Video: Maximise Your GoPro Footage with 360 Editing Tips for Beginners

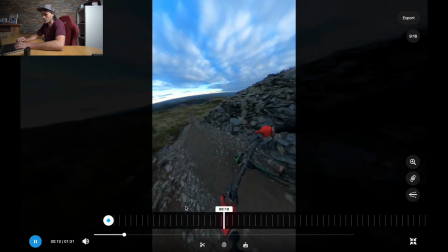[4:07]
You can see here, so we're riding a mountain bike track that's got loads of twists and turns.
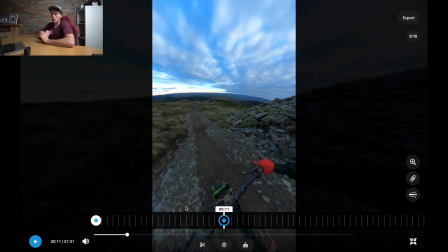[4:12]
And the idea, or the goal, of what we're trying to do with the editing is to make the camera follow the motion of my handlebars or down the trail, so it looks more realistic. If we just leave it like this, it will start looking a little bit out of frame,
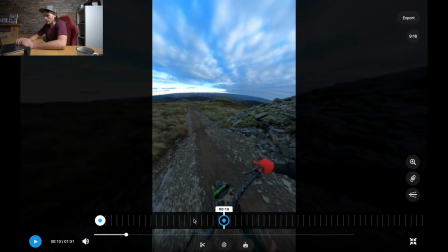[4:28]
and the camera won't be pointing where we want it to point. So we want to move the camera with the motion of my bike.
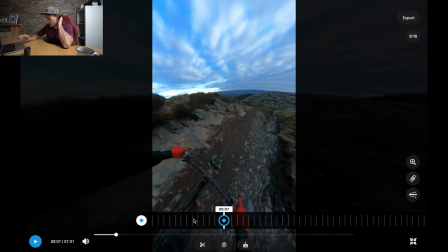[4:36]
And the way we do that, when it comes to a mountain bike position,
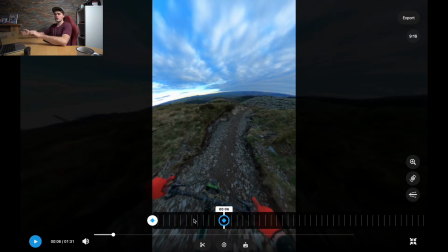[4:41]
if the track is straight and there isn't much action going on, you just leave the thing as it is. You don't need a keyframe. As soon as you're coming up to a point on the trail or a point in your video where there is a change in direction, this is where you want another keyframe, because it's signaling to the app that is where you want the next action to go.
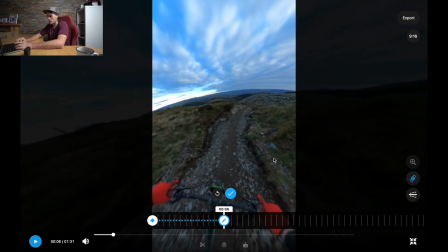[4:57]
So what we'll do is We'll put another keyframe here. And what we'll do is we'll straighten the camera angle a little bit by holding the command button, rotate around a bit.
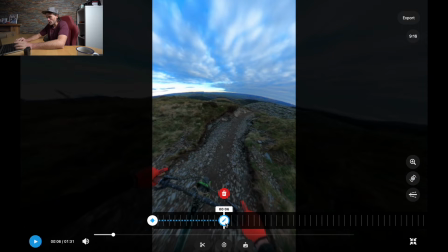[5:06]
And then we'll
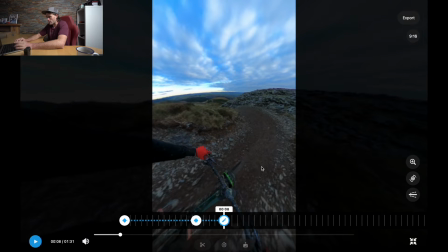[5:09]
command out the corner and we'll add another keyframe here and we'll just reposition the camera slightly here.
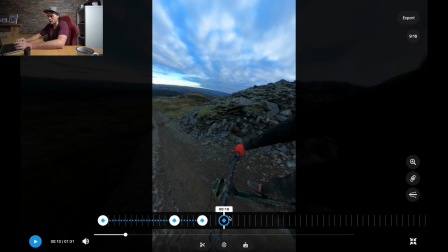[5:16]
And then we'll go to the end of this next corner and you'll see we want the camera to be pointing down the track.
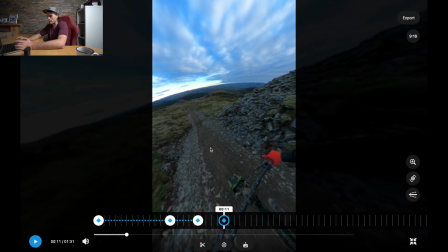[5:21]
So all I'm doing now is rotating with my hand and I'm using the trackpad and the command button to align my shot.
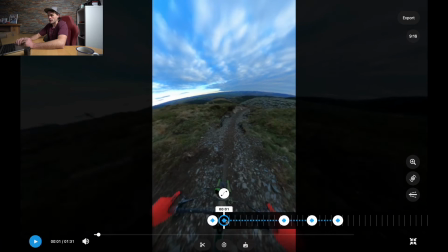[5:32]
So if we go with that, and you'll notice now what the camera will do when I play it, it will move between the keyframes.
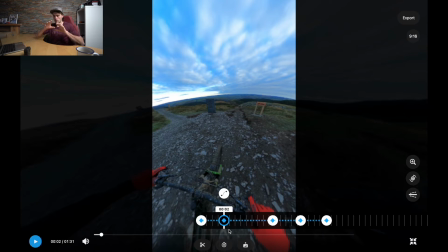[5:41]
So wherever this second position is in the keyframe, from the first keyframe, it will slowly move towards the next keyframe. I'll show you now. See you guys a bit. You can see the camera starting to move slowly.
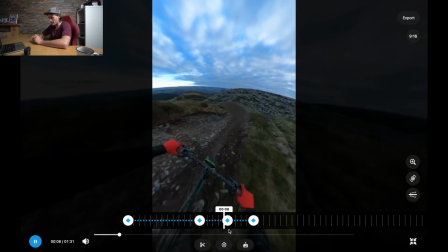[5:55]
There we go, you can see it moving if you watch closely. I'm happy with that.
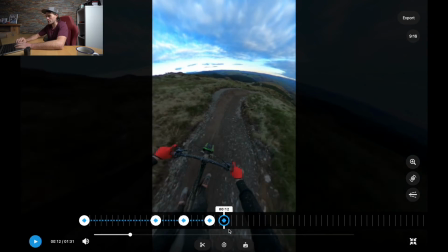[6:01]
And then we'll do the same again. So here,
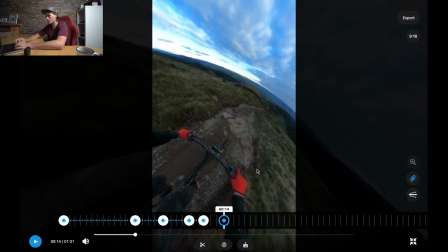[6:06]
keyframe, out the corner, we want something else.
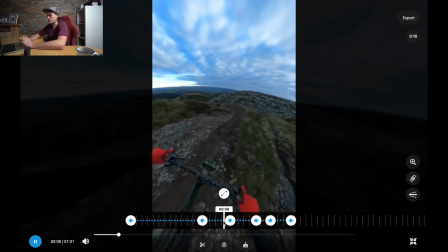[6:15]
We'll play this bit again, show you again how this looks.
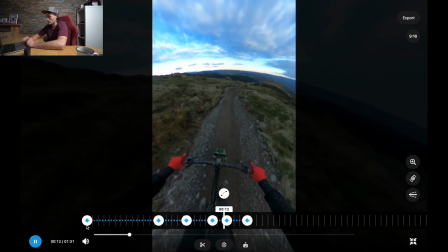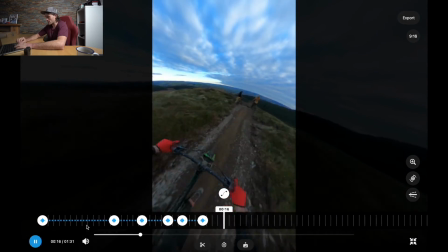[6:22]
You can see it's starting to look quite realistic.
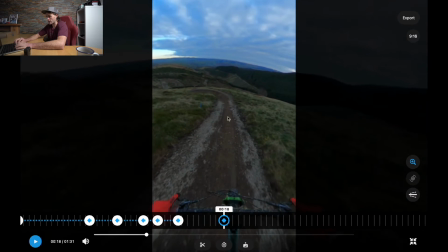[6:26]
Now one thing I've actually learned with editing GoPro footage like this is that the less keyframes that you use, the better.
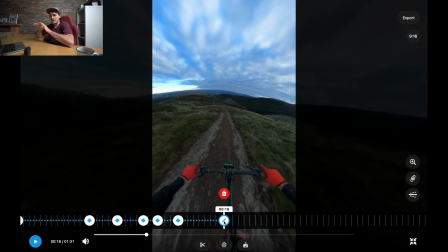[6:34]
Because the more you add in, it's just adding more movement to the camera and they become really obvious as a viewer.
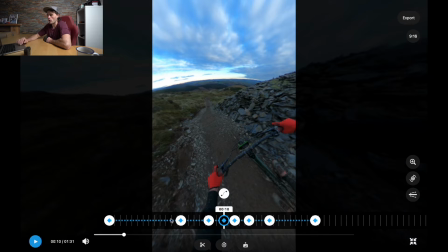[6:41]
As you can, you're probably able to see here. See, we've got three quite close together. Watch the camera between the three movements and you'll see there's a little bit of a movement. Watch.
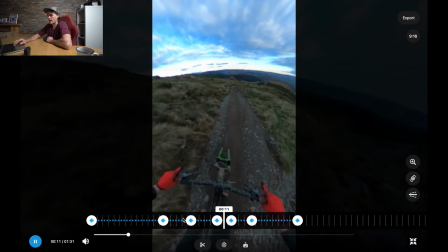[6:51]
There, do you see it? Tiny movement, which I'm not really a big fan of.
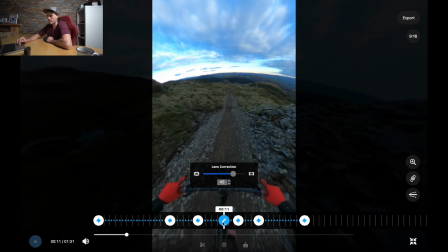[7:00]
What we could do is we could see if we can get rid of that. Let's try and get rid of this keyframe and let's see if this makes any difference.
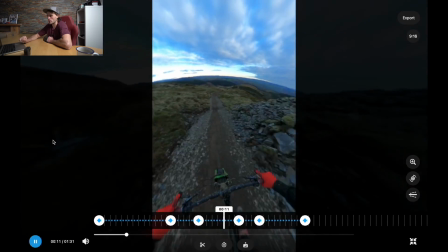[7:09]
So it's a little bit smoother.
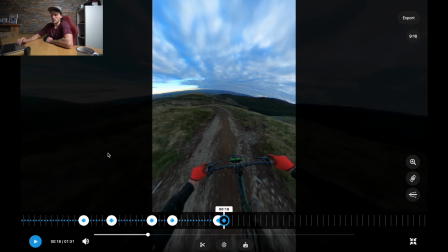[7:14]
This is looking good. Okay, so this is how I would usually edit my 360 footage for mountain bike.
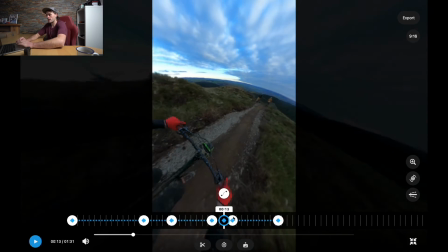[7:22]
And there's another thing that I want to talk about here, which is the transitions between the keyframes.
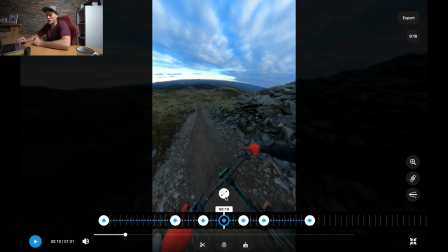[7:27]
Because obviously there's a number of different things we can do here. So we have all these different options here, which have just popped up. And we can choose to ease between the two keyframes, which will give you a smoother move between keyframes.
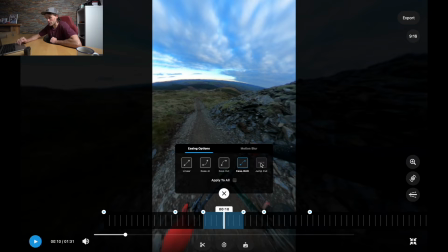[7:40]
Or we can jump cut, so it would literally be a really fast movement. I'll show you now. So we'll just play this and I'll show you what the jump cut looks like.
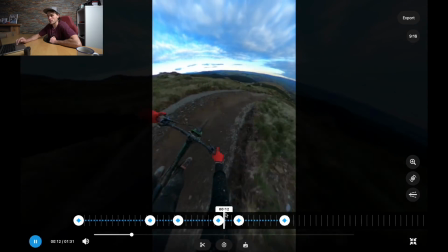[7:48]
You see that? It just literally jumps. Which isn't really what we want.
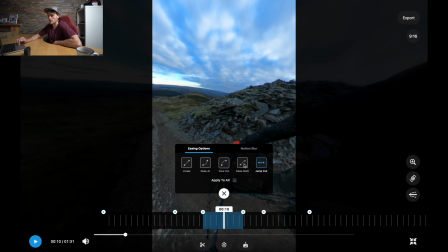[7:54]
So I tend to use ease both. This basic, and you can click apply to all as well. So every keyframe you add to your video, it adds the ease both option. So it just takes a lot of time.
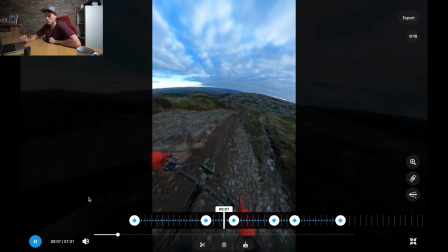[8:05]
If you watch here though, there's a lot smoother transitions between the keyframes.
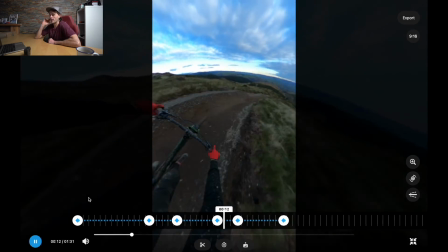[8:11]
And I quite like that.